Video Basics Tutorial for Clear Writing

Hello all, welcome to the Video Basics tutorial for clear writing at Marlborough College. What you are looking at is a reasonably well composed laptop camera shot. And reasonably well composed is what we're striving for in this course. You're not going to win an Oscar for your production in this class, your production work in this class. And so what does reasonably well composed mean? Well, it means that we are incorporating some basic video production concepts in a purposeful manner. And these concepts include elements of shot composition, camera angle, and lighting. And so let's look at all three of these.
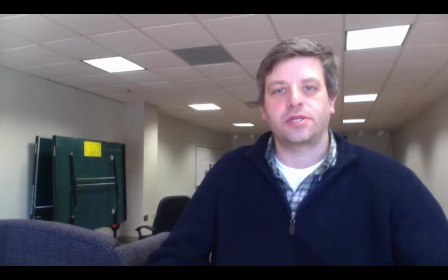[0:44]
First, let's talk about shot composition. Notice how I've set myself off to the side of the screen. I'm using what's known as the rule of thirds. I've split my shot into 6 sections, and I've placed my subject, me, at the intersection of 2 of these imaginary grid lines.
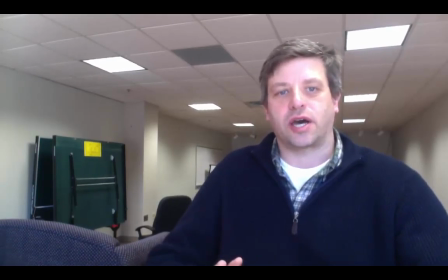[1:02]
Okay. This offsets the shot and creates a more pleasant, less imposing experience for the viewer. In doing this, I have also paid attention to my place in the shot, particularly in relation to my headroom,
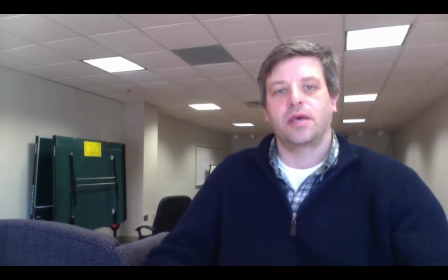[1:15]
right here, the space between the top of my head and the top of the screen, and in relation to my lead room. And this is the space between the direction that I'm facing, in this case I'm actually facing this way, and the edge of the screen.
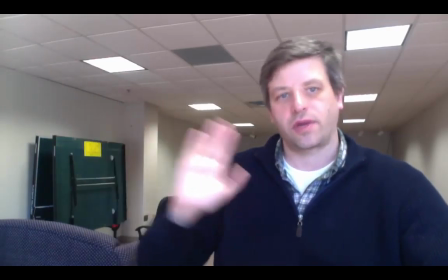[1:31]
Okay, so creating this space creates a sense of openness in the shot.
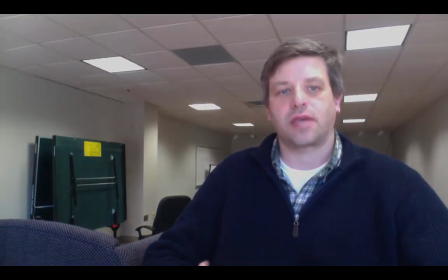[1:38]
Now let's look at camera angle.
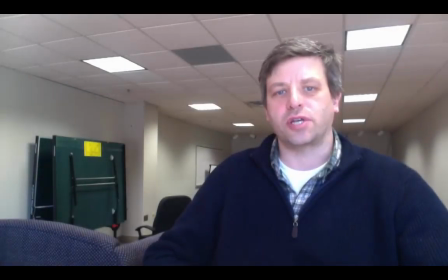[1:42]
You may not notice it, but I've adjusted my camera angle so that I'm looking straight at you. This sounds pretty basic, but it's something that is often overlooked in video production with a laptop camera, and I'll show you what I mean.
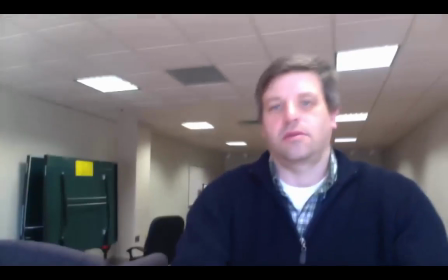[1:53]
So let me just move this around,
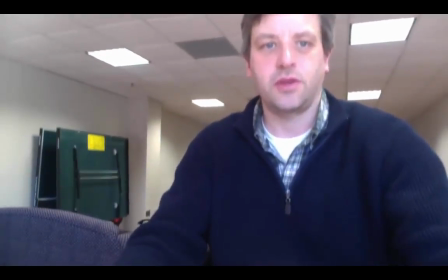[1:57]
and when we place our laptop camera in its normal unsupported position on a flat surface,
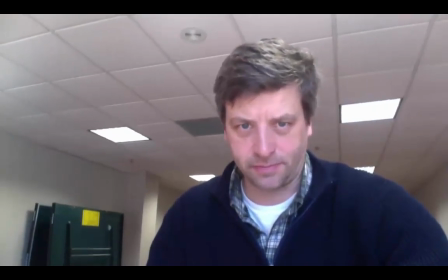[2:04]
the angle of the camera at the top of the screen shifts. And this shifting places the subject in what's known as a superior angle,
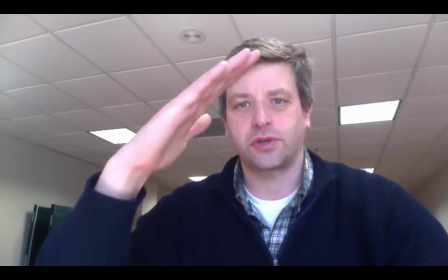[2:13]
meaning that the viewer is looking up at the subject.
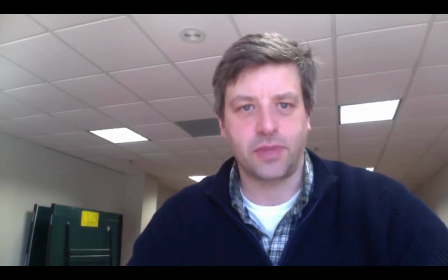[2:15]
This has the potential to create a strange social dynamic, and it also generates an unflattering up-nose shot of the subject. You may have also noticed a change in the audio, and this is due to the nature of the omnidirectional microphone that you learned about in the audio tutorial
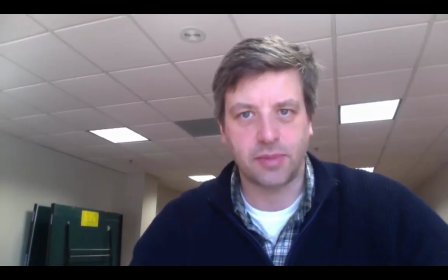[2:30]
and the proximity and resonance of the table that the laptop is resting on. So that has an impact in your audio scope.
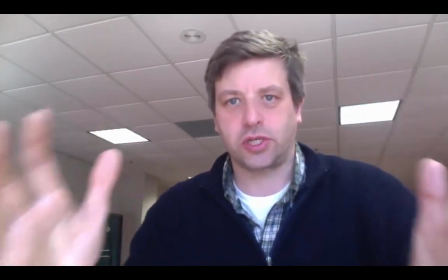[2:38]
By elevating the laptop, you also notice where my position changes in the screen and how much less room I have because of the angle of the screen.
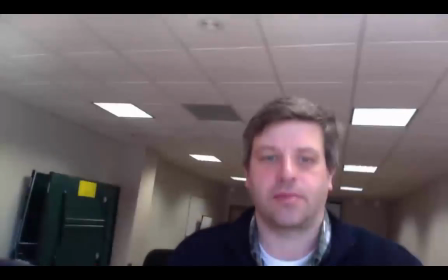[2:45]
But by elevating the laptop, and I'm doing this by placing the laptop on a pile of books.
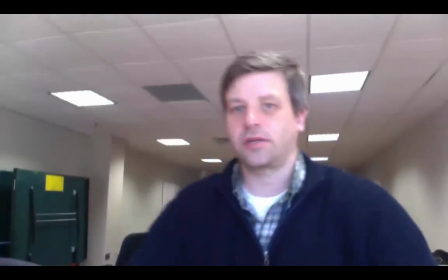[2:51]
Let's see if I can get my original angle back here. It takes a little adjusting because I want to make the viewer experiences as beneficial as possible.
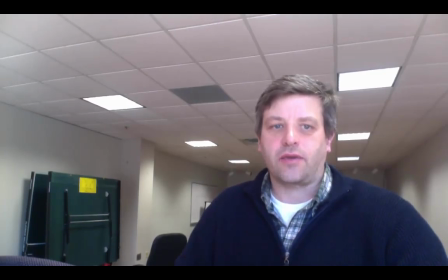[2:59]
When we place the laptop, by elevating the laptop,
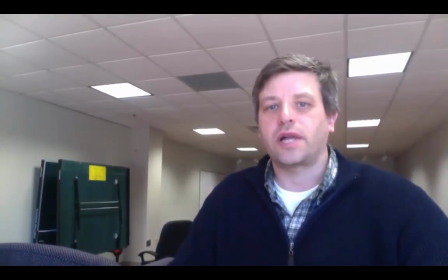[3:06]
we create a shot with a neutral angle, and I'm still working on it, equalizing the status of both the viewer and the subject and creating a more pleasant overall experience, an equalized experience. And we gain an improvement in audio, so that's a nice little benefit there.
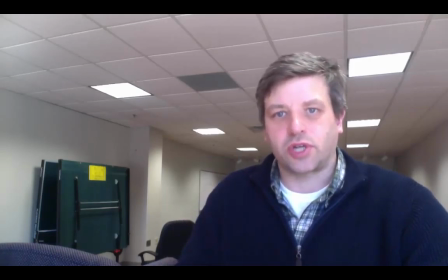[3:21]
So finally, we've done those first 2, shot composition, camera angle. Let's take a look at lighting. And now you're actually seeing me in a 3-point lighting scenario, and you're going to learn more about this in the 3rd section of the tutorial.
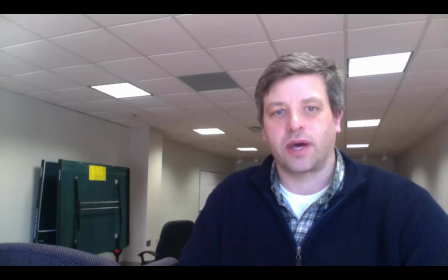[3:36]
But I want to take a minute to show you this because I've built my own 3-point lighting system without any tools.
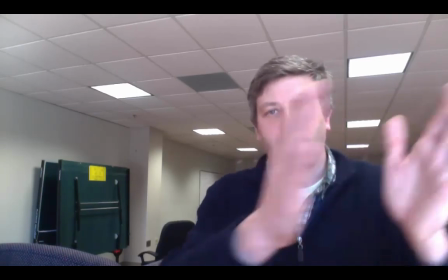[3:41]
So in front of me is my key light.
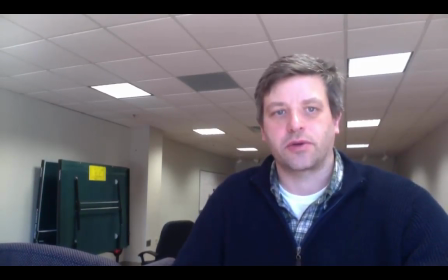[3:44]
The key light is my primary lighting source, and it is located at a 45-degree angle to my subject, me. And I happen to be using the sun as my key light. I'm facing a window, and I've got my laptop set up pointing towards me.
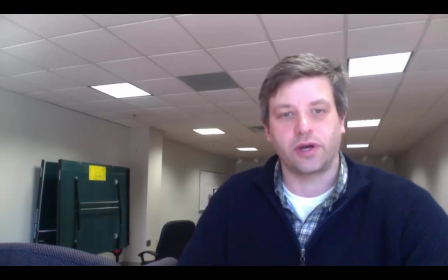[3:58]
The camera points towards me, but I'm facing the window. It's a large window. To my right is my secondary lighting source.
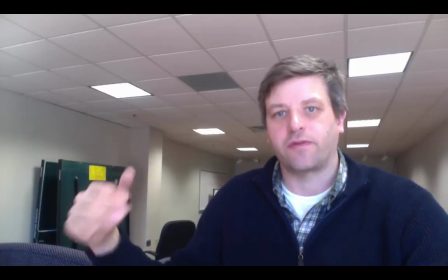[4:04]
This is my fill light. And so the fill light is a less powerful light that fills in all of the areas of the subject.